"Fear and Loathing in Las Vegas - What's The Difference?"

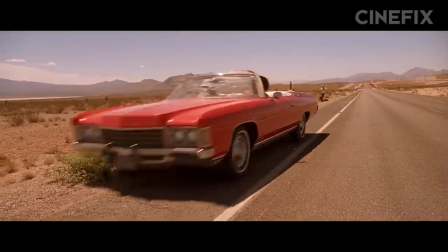(0:00) What? No! Wait! We can't stop here.
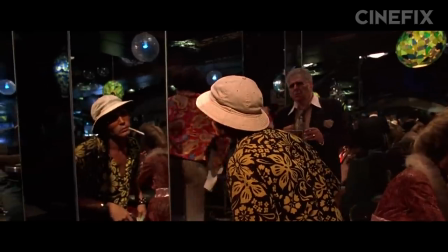(0:05) This is bat country.
20 years ago, a new generation was introduced to Hunter S. Thompson's crowning jewel of gonzo journalism,
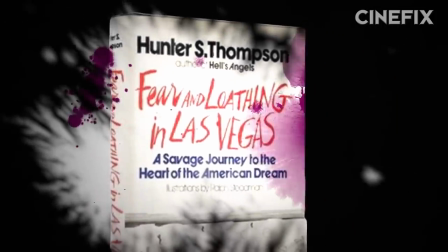(0:13)
Fear and Loathing in Las Vegas, a savage journey to the heart of the American dream.
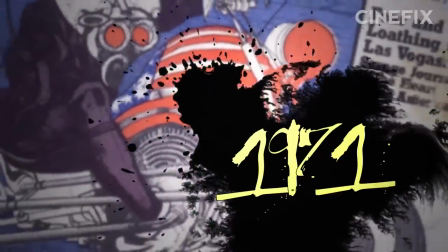(0:18)
Fear and Loathing was originally published in 1971 as a two-part article in Rolling Stone magazine.
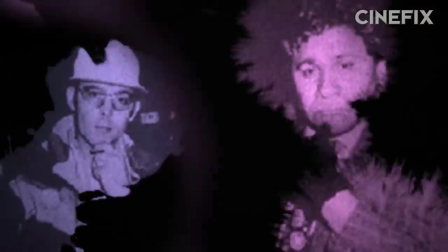(0:23)
It's a semi-autobiographical account of two separate trips to Vegas, made by Thompson and infamous Chicano attorney Oscar Zeta Acosta.
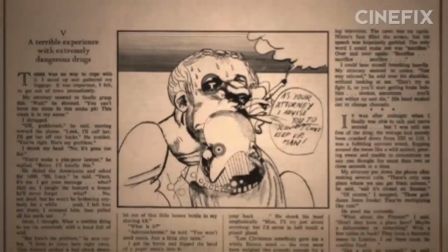(0:31)
Immortalized as the characters Raul Duke and Dr. Gonzo, the two search for the American dream while they gobble up every drug known to man since 1544 AD.
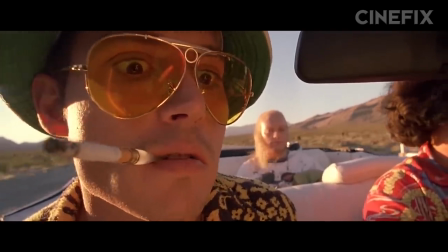(0:40)
The series of events feel fragmented or misrepresented. It's less of a story and more of an experience.
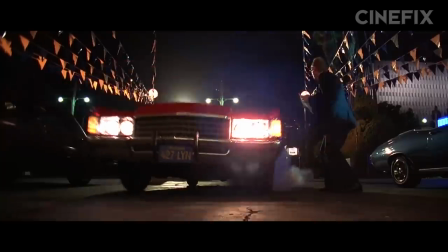(0:47)
With no real plot or character development to speak of, it's no wonder filmmakers tried and failed to bring it to the silver screen properly.
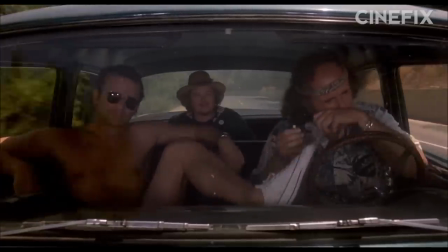(0:53)
Martin Scorsese, Oliver Stone, even Art Linson's Where the Buffalo Roam attempted and ultimately fell short of capturing the essence of this freak piece of literature.
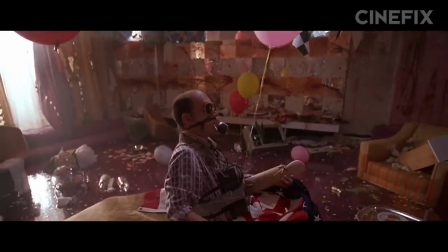(1:03)
Gilliam utilizes his iconic production design, extreme camera effects,
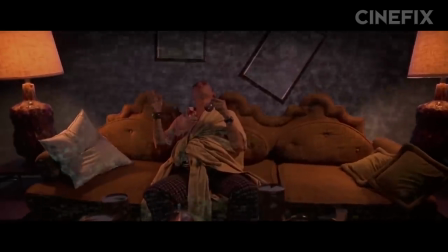(1:07)
and zany comedic voice to adapt Thompson's novel into a film that is visually stunning, aggressively poignant, and very badly behaved.
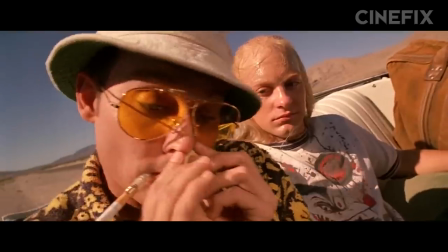(1:14)
All right, enough of this pageantry. Let's get crackin'! Oh, it's time to ask what's the difference.
What's the difference, you bastard?
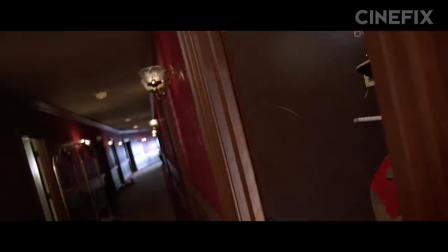(1:23) Panic.
The first hurdle for Gilliam's adaptation was context.
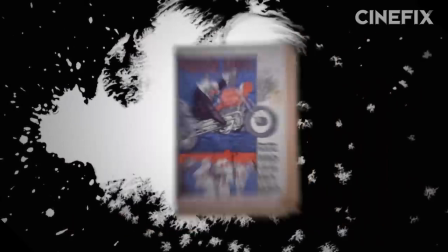(1:28)
Thompson's articles were combined and published as a novel in 1972.
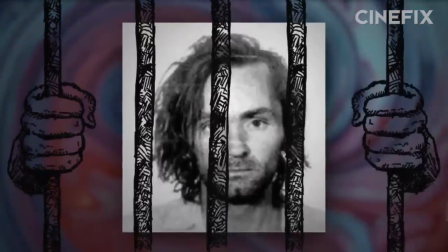(1:32)
By this time, President Nixon reigned in the White House, Charles Manson was convicted of murder, and the Vietnam War had been raging for nearly two decades.
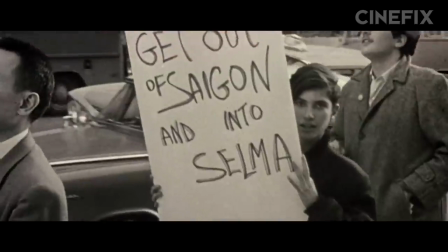(1:40)
Gilliam sets the stage with archive footage of protests set to My Favorite Things by the Lennon sisters,
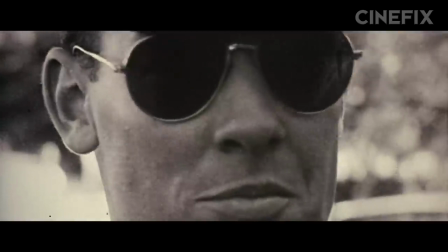(1:45)
alluding to the greed of capitalism and the large collection of narcotics the film will eventually dive into.
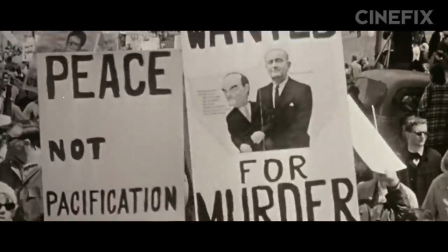(1:51)
Then by fading the soundtrack out with an echo, Gilliam conveys a sense of disappearance, a final cry from a revolution long dead.
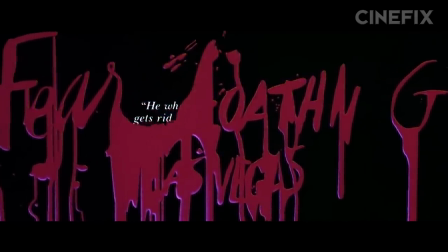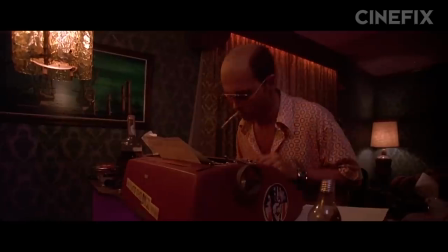(2:04) Get in.
In an effort to keep the film focused, Gilliam cuts any deviations from the primary events in Vegas.
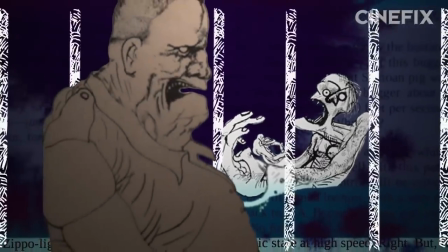(2:11)
For instance, the time a friend of a friend got hassled by the cops and experienced injustice due to a lack of social standing.
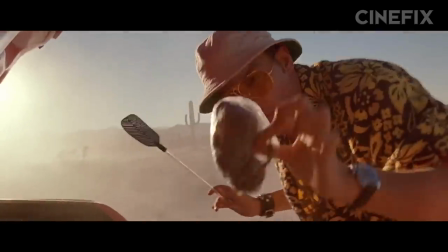(2:17)
The film just sticks to the story's main nerve. The introduction is nearly identical to the book.
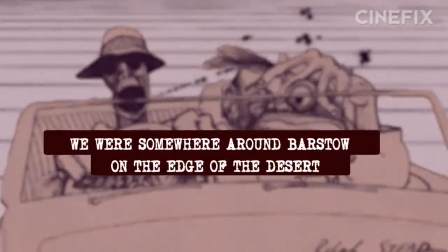(2:22) We were somewhere around Barstow, on the edge of the desert, when the drugs began to take hold.
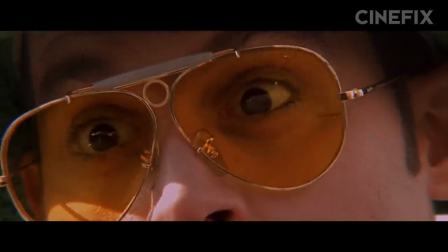(2:28)
Since this line kicks off the story, we know the narrator is completely unreliable, putting what is real and what is hallucinatory into question.
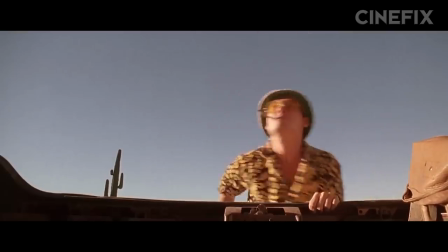(2:36) Something like this. Where are these goddamn animals?
But Gilliam is able to utilize the visual medium to further question reality.
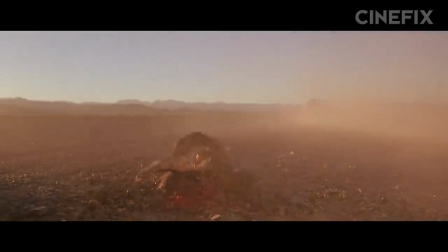(2:43)
As Duke and Gonzo peel off into the desert, the camera reveals a physical bat corpse.
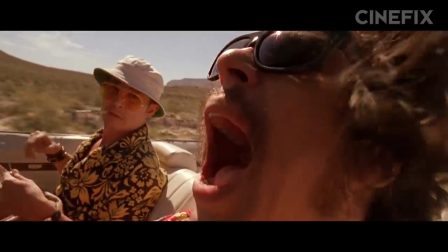(2:48)
I don't know, it might be real.
Why don't go with a lie. One toke, you poor fool.
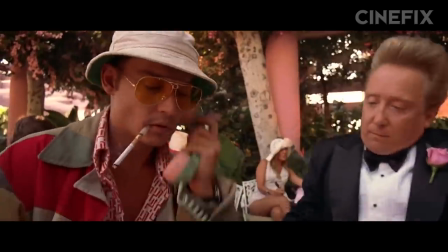(2:54)
Both the book and the movie reveal how Duke received an assignment to cover the Mint 400 dune buggy and motorcycle race in Las Vegas.
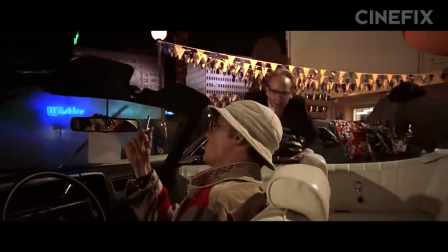(3:01)
So he and his attorney Gonzo pack a rental car full of drugs and drive into the desert where they find a hitchhiker,
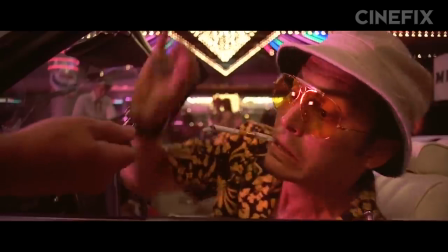(3:07)
lose the hitchhiker, and roar into the city armed with a head full of acid and a quest to find the American dream.
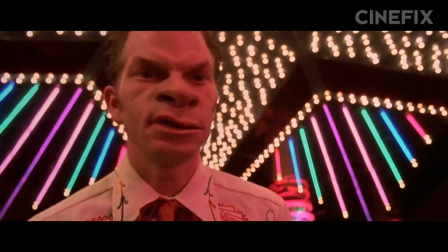(3:12) I need this, right? I'll remember your face.
Let's talk about drugs now, shall we?
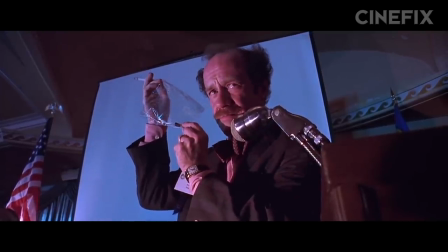(3:17) Yeah, no, I'm hip to that scene. I bet you are.
So, yeah, let's do it.
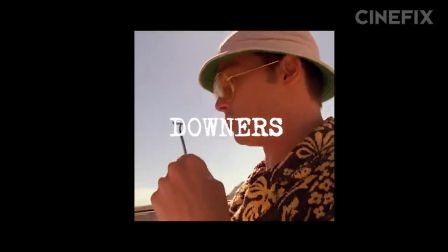(3:24)
Both the book and the movie contain a whole bunch of drug use. Uppers, downers, screamers, laughers, damn near the entire gamut.
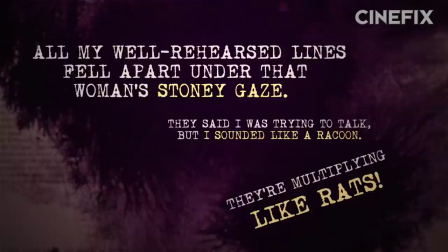(3:31)
But where the novel describes their effects using simile and imagery, the film is able to communicate the experience through sight and sound.
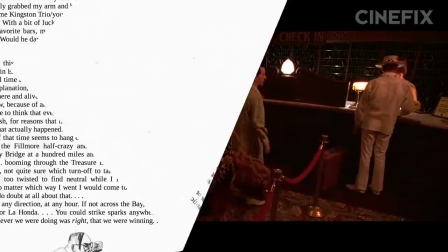(3:39)
Duke and Dr. Gonzo check into the Mint Hotel after taking LSD. In the book, Duke describes seeing faces changing, swelling, pulsing.
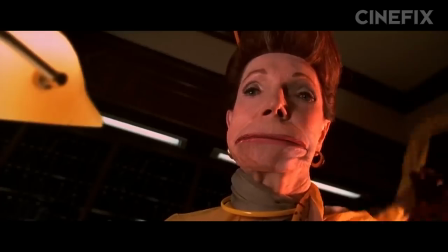(3:47)
Gilliam uses special effects to more facial features and the floor.
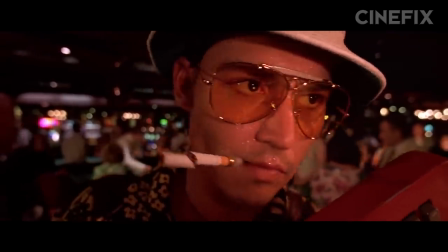(3:51)
Changes in shutter speed illustrate acid's effect on the perception of time, and Dutch angles evoke feelings of paranoia.
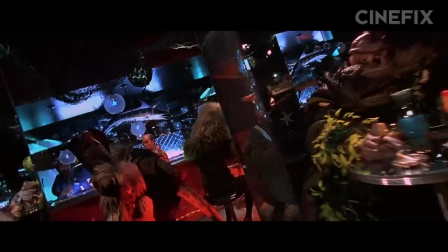(3:58)
In a scene taken directly from the novel, the hallucinations peak, and the bar crowd turns into a den of filthy reptiles.